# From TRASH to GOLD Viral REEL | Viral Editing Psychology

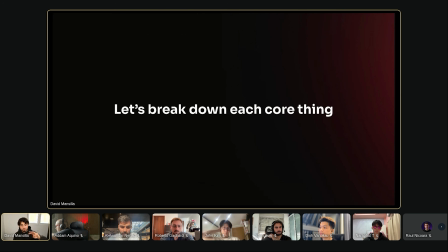496s
If you make sure that those three things are dialed in and those three things are great, the overall video is going to be good.
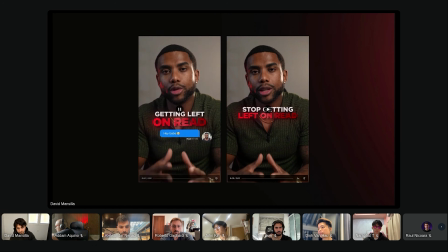504s
First thing, the hook. you keep getting left on red, but not anymore.
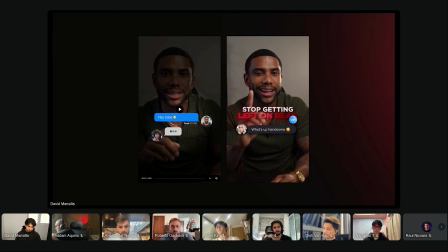509s You keep getting left on red, but not anymore.
Graphic visual hook.
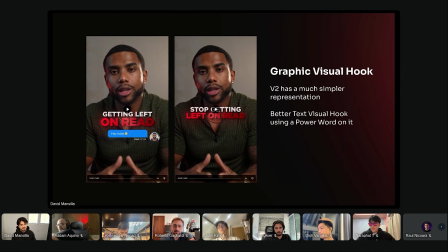514s
The version 2 has a much simpler representation. There is on version 1 there is a bunch of elements, a bunch of position animation that doesn't really matter and are unnecessary, and also the dark.
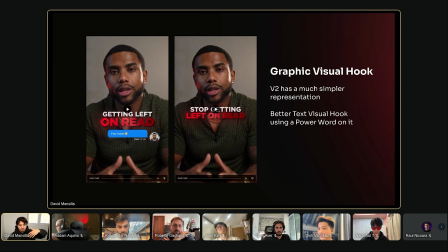530s
He put like a dark solid to focus the attention on the text, but that's not really necessary. So version 2 has a much better, a much simpler representation,
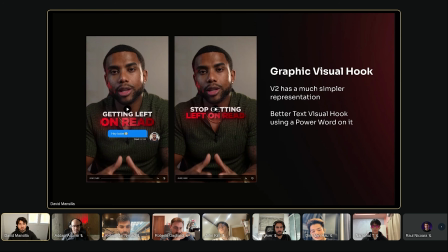544s
and the text visual hook also, it's way better on version 2 because on the first one it's like getting left on red. Okay, what you can tell me with that? However, the version 2 is like stop getting left on red. It shows just by adding the word stop, which is a power word,
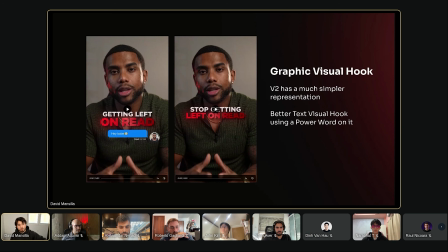564s
also add the understanding that if they watch the video, they are going to learn how to stop getting left on red. And people who use these apps and get left on red, they want to stop that.
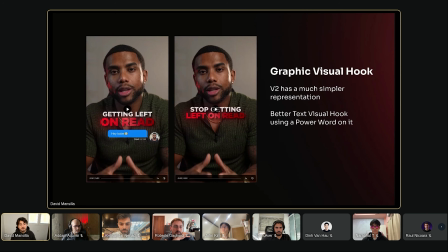580s
They want to okay, I want to learn how to stop getting left on red. So the version 2 text hook, it's way better than the version 1. With just by adding the word stop, which is a power word.
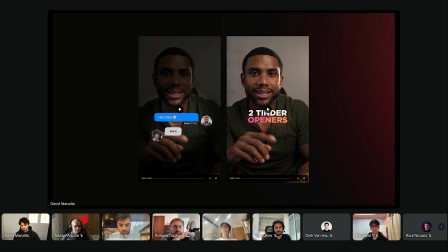593s
Cool. Next.
These are two Tinder openers that actually get a response.
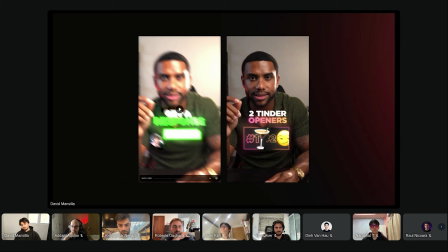600s These are two Tinder openers that actually get a response.
Same thing, some talks about this. The visual structure. We already talked about that. Even if the visual structure is native, that doesn't mean that it's good.
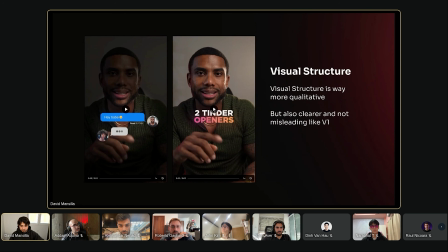617s
The visual structure in version 2 is way more qualitative. And it's clearer than version 1. Version 1 is also misleading because we can see the two messages.
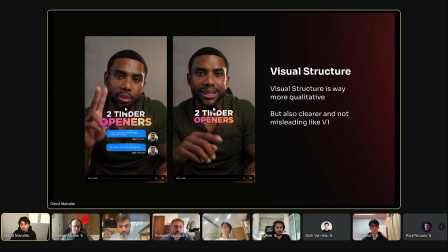628s
These are two Tinder openers. We can see the two messages. It seems that you are doubling texting the girl, which can be misleading. And also, you cannot see the difference between opener 1 and opener 2.
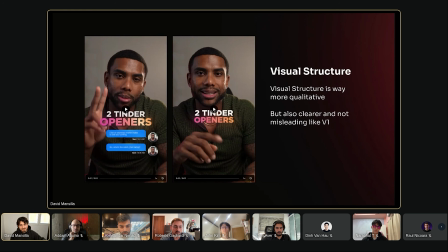641s
And another thing is that there are way more elements on version 1 than version 2. Version 2 is way more simple. With this, we say the same thing that we have been talking.
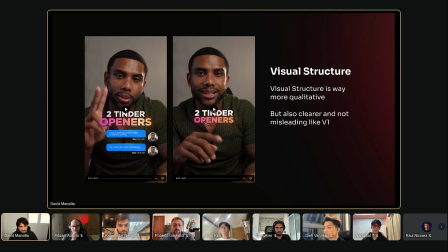657s
Less is better if the representations are great and simple. Next thing.
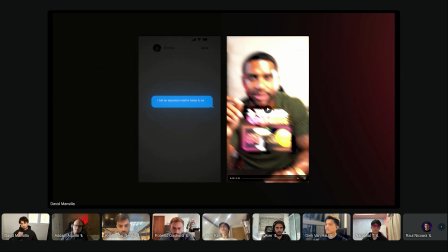664s Opener number 1, I bet an espresso martini hates to see you coming. This works so well because every woman drinks this. Espresso martinis are practically the universal love language of modern women. Now she replies with something unexpected like, I actually hate espresso martinis.
Cool.
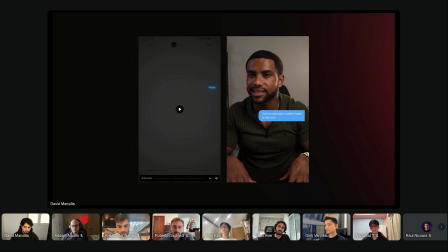681s Opener number 1, I bet an espresso martini hates to see you coming. This works so well because every woman drinks this.
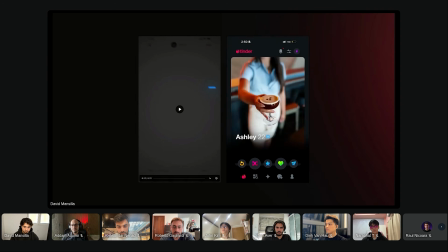688s Espresso martinis are practically the universal love language of modern women.
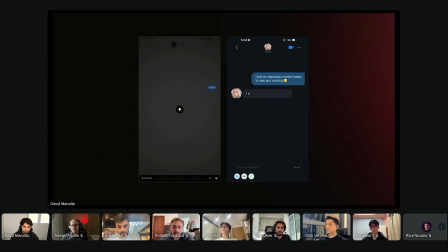693s Now she replies with something unexpected like, I actually hate espresso martini.
Cool.
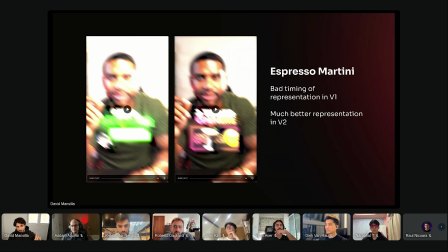698s
Important things here. Bad timing of representation on version 1. If you pay attention to how he talks, the editor here starts the representation in the middle of a clip instead of waiting to end the clip and then start the representations with the new clip.
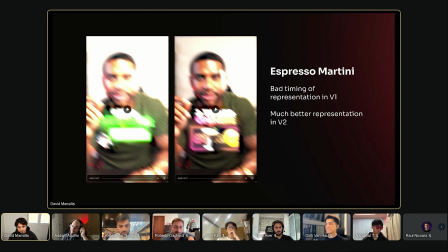718s
This timing matters a lot. Like, pay attention to that.
Opener number 1, I bet an espresso martini hates to see you coming.
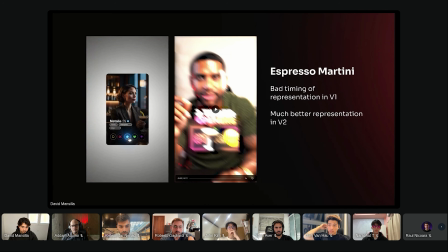726s This works so well because every woman drinks this.
Every woman drinks it.
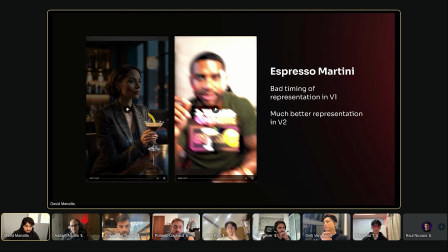732s
And then there is a jump of clip. Instead, in this case, opener number 1, I bet an espresso martini hates to see you coming.
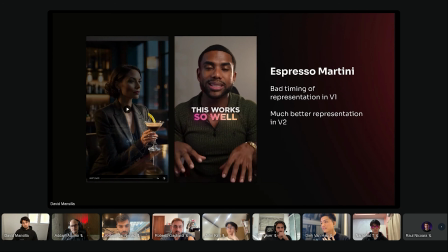741s This works so well because every woman drinks this.